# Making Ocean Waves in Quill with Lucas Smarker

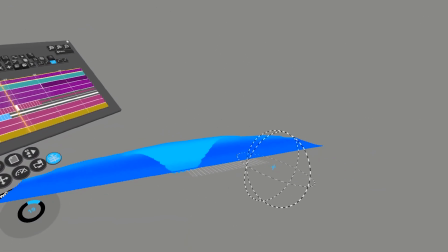It's so great the way that it's shot, like a mockumentary kind of too. It's awesome.
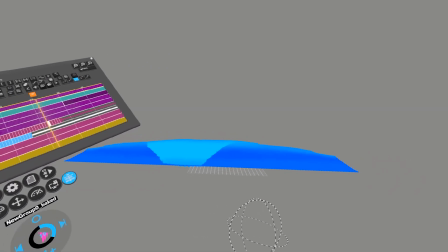And yeah, it was one of the first ones using those handheld camera effects and animation, right?
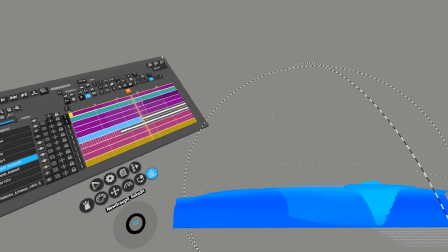That was like really cool. Yeah, and like I don't even think a lot of people think about that when it's like in terms of VR,
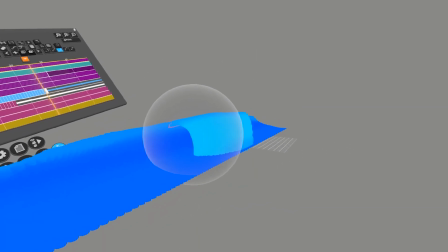because that's pretty much what it was, kind of like it's like almost like VR previs.
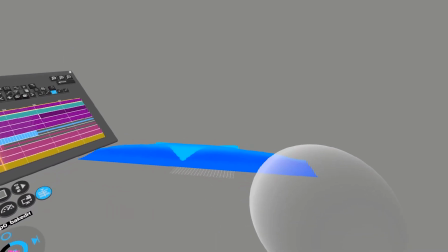Totally. Yeah. But yeah, so this is a good wave shape.
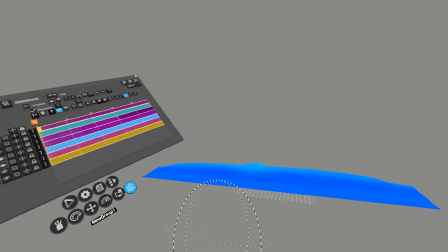And now what we need to do is add the first effects element, which is the lip.
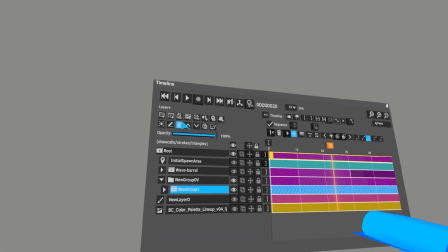So just create a new layer.
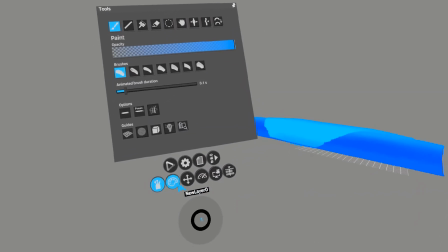Grab your capped ellipse or capped cylinder brush, and then color white.
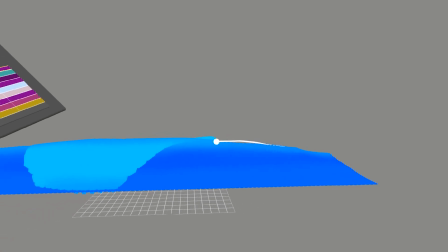And then I'm going to just kind of make a template. So that's kind of the shape of the lip that you want.
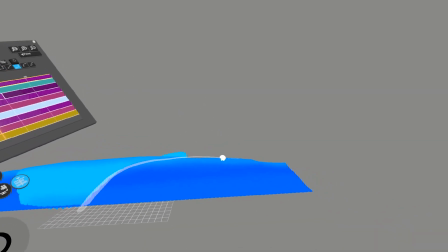And then we're going to just lower the opacity. And let's add just like 6 frames.
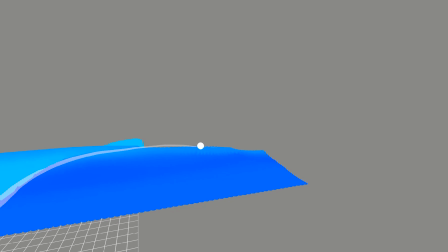And then loop it. And we're going to just start kind of moving the effects
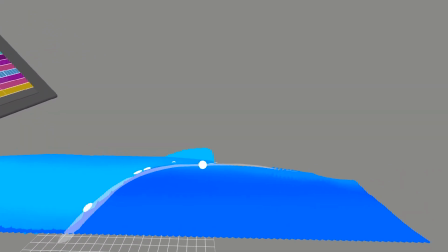down the lip like this. Because if the wave is going to be moving to the right, it kind of helps if they're moving down to the left like this.
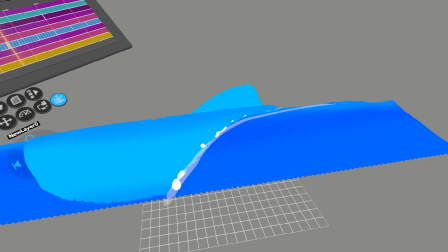But you pretty much just got to make a bunch of these things and cover up the geo that you made.
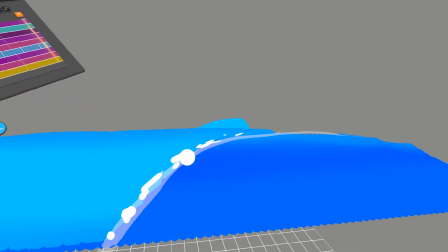Even though the geo actually looks kind of nice, but you want to take your time and make a lip that feels like the lip is getting,
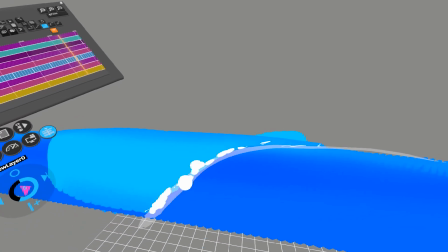the wave is going through the air and kind of getting ripped apart by wind or like just atmosphere in general.
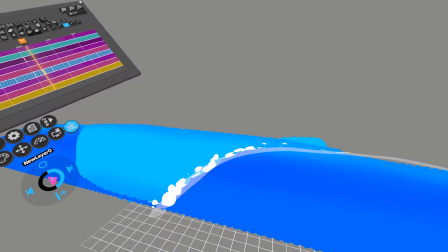As it's moving, it gets frothier and kind of bubbly just right at the edge.
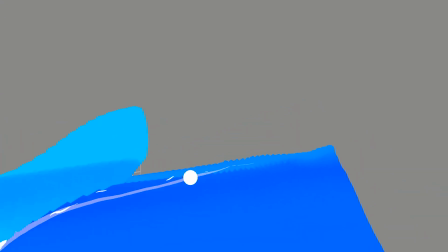And at the base over here, or on the shoulder of the wave, it is smaller,
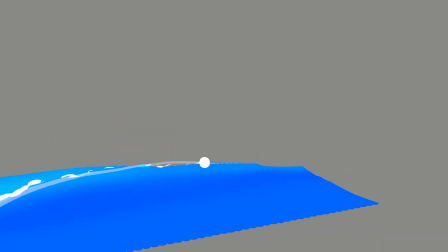and you can like paint these to be more blend in with the shoulder color.
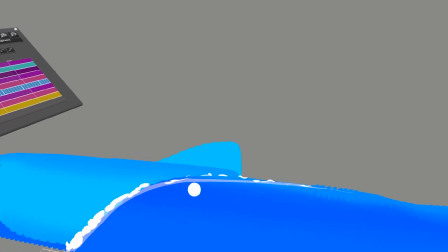So then there's like kind of bits starting to move before it like turns into actual mist and foam.
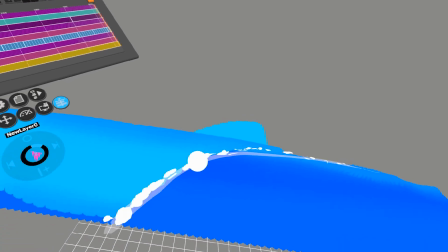But yeah. And that's so clever. So basically in your Malia gets 2 P's.
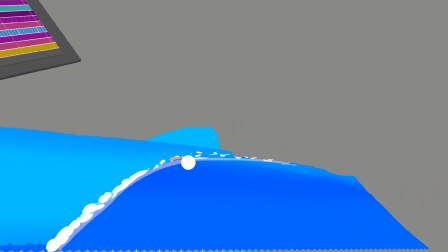It's basically like that where the wave just stopped and the rest of the motion is
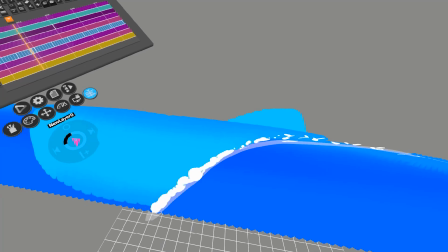just the anim brush and stuff that creates the illusion that the wave keeps moving.
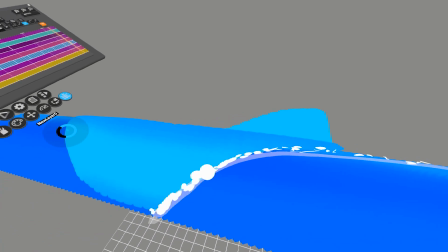Yeah, like I just animated her. That's great.
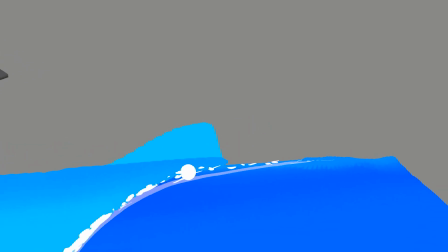And I have like her wind or her hair moving like it's in the wind, and then the camera, of course, like all those camera moves help like a ton.
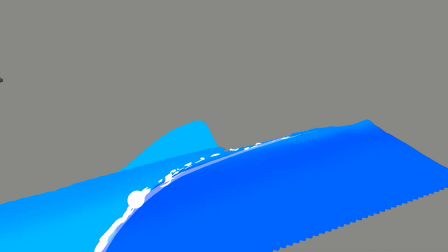Right. Yeah, it's easier if it's just a stationary wave a lot of the time. I love that aspect of making waves in Quill.
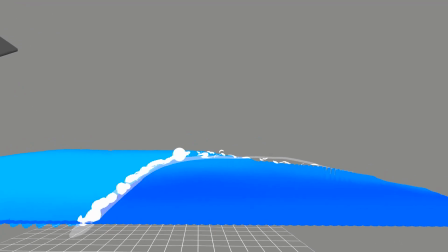Well, now you have a wave that you can ride with your character anytime you want, right?
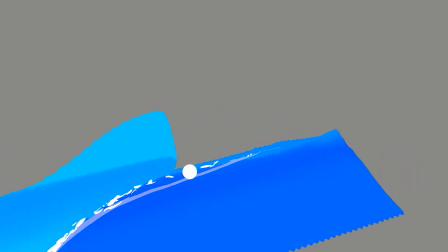No, dude, yeah, it's awesome. Cool. I love it. I can just dream up any crazy maneuver that I can't do in real life and just go and do it in VR.
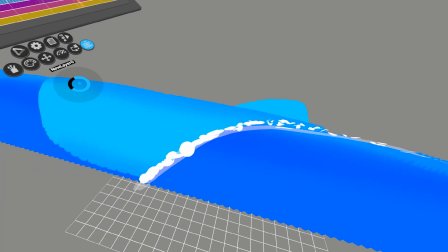Love it. Do you ever like analyze like what you could do in VR first, and then you try to do it in real life?
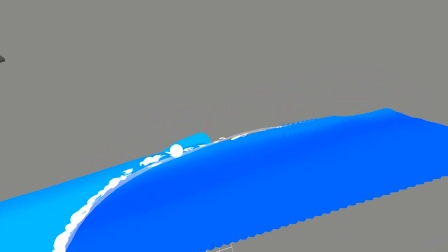I wonder. Yeah, actually, yeah. I mean, in high school, I would do that a lot, where I'd draw like a sequence of moves and poses and stuff.
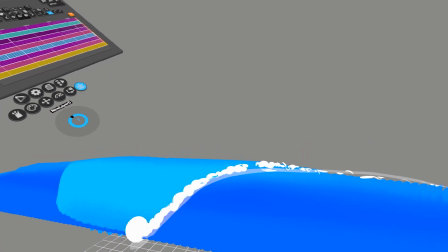Really? And then go and do that and try to develop that as like my style, you know?
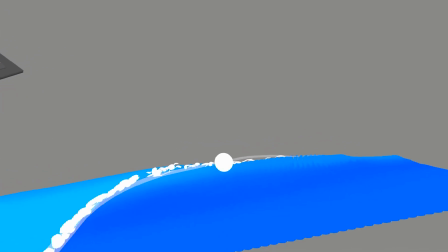I would look at like 2 different riders that I really liked, and I would try to combine their style together and then go do it.
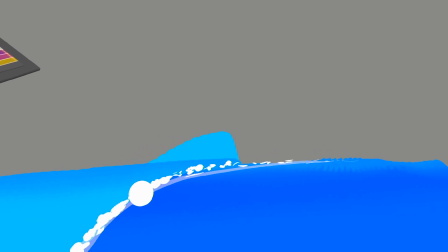And it worked. Yeah, it works. That's like a really fun way of looking at sports, but it's very like, you know, surfing's very subjective and creative anyways.
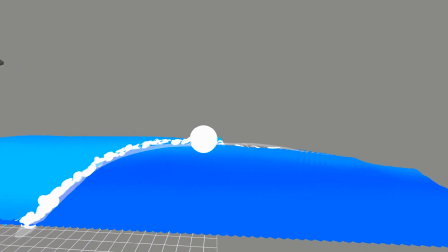So it kind of like leads to that. But man, this is kind of looking like a mess, but you want to do this a lot cleaner if you're making this.
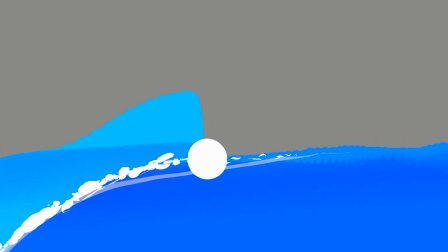Right. Yeah. Looks good to me. It's about the concept.
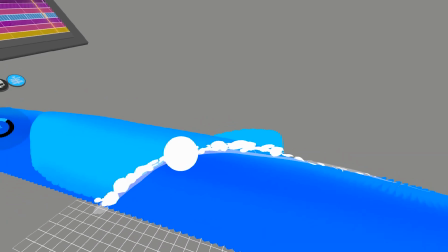It's conceptual, right? Yeah, exactly. As long as you understand what elements you kind of need to make a wave, then hopefully this is helpful.
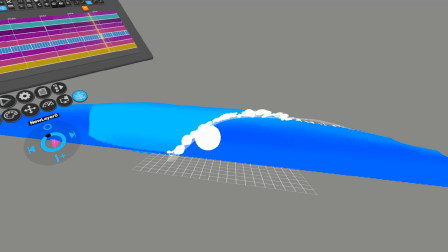But yeah, I'm going to just, whoops. So that should be good enough for now.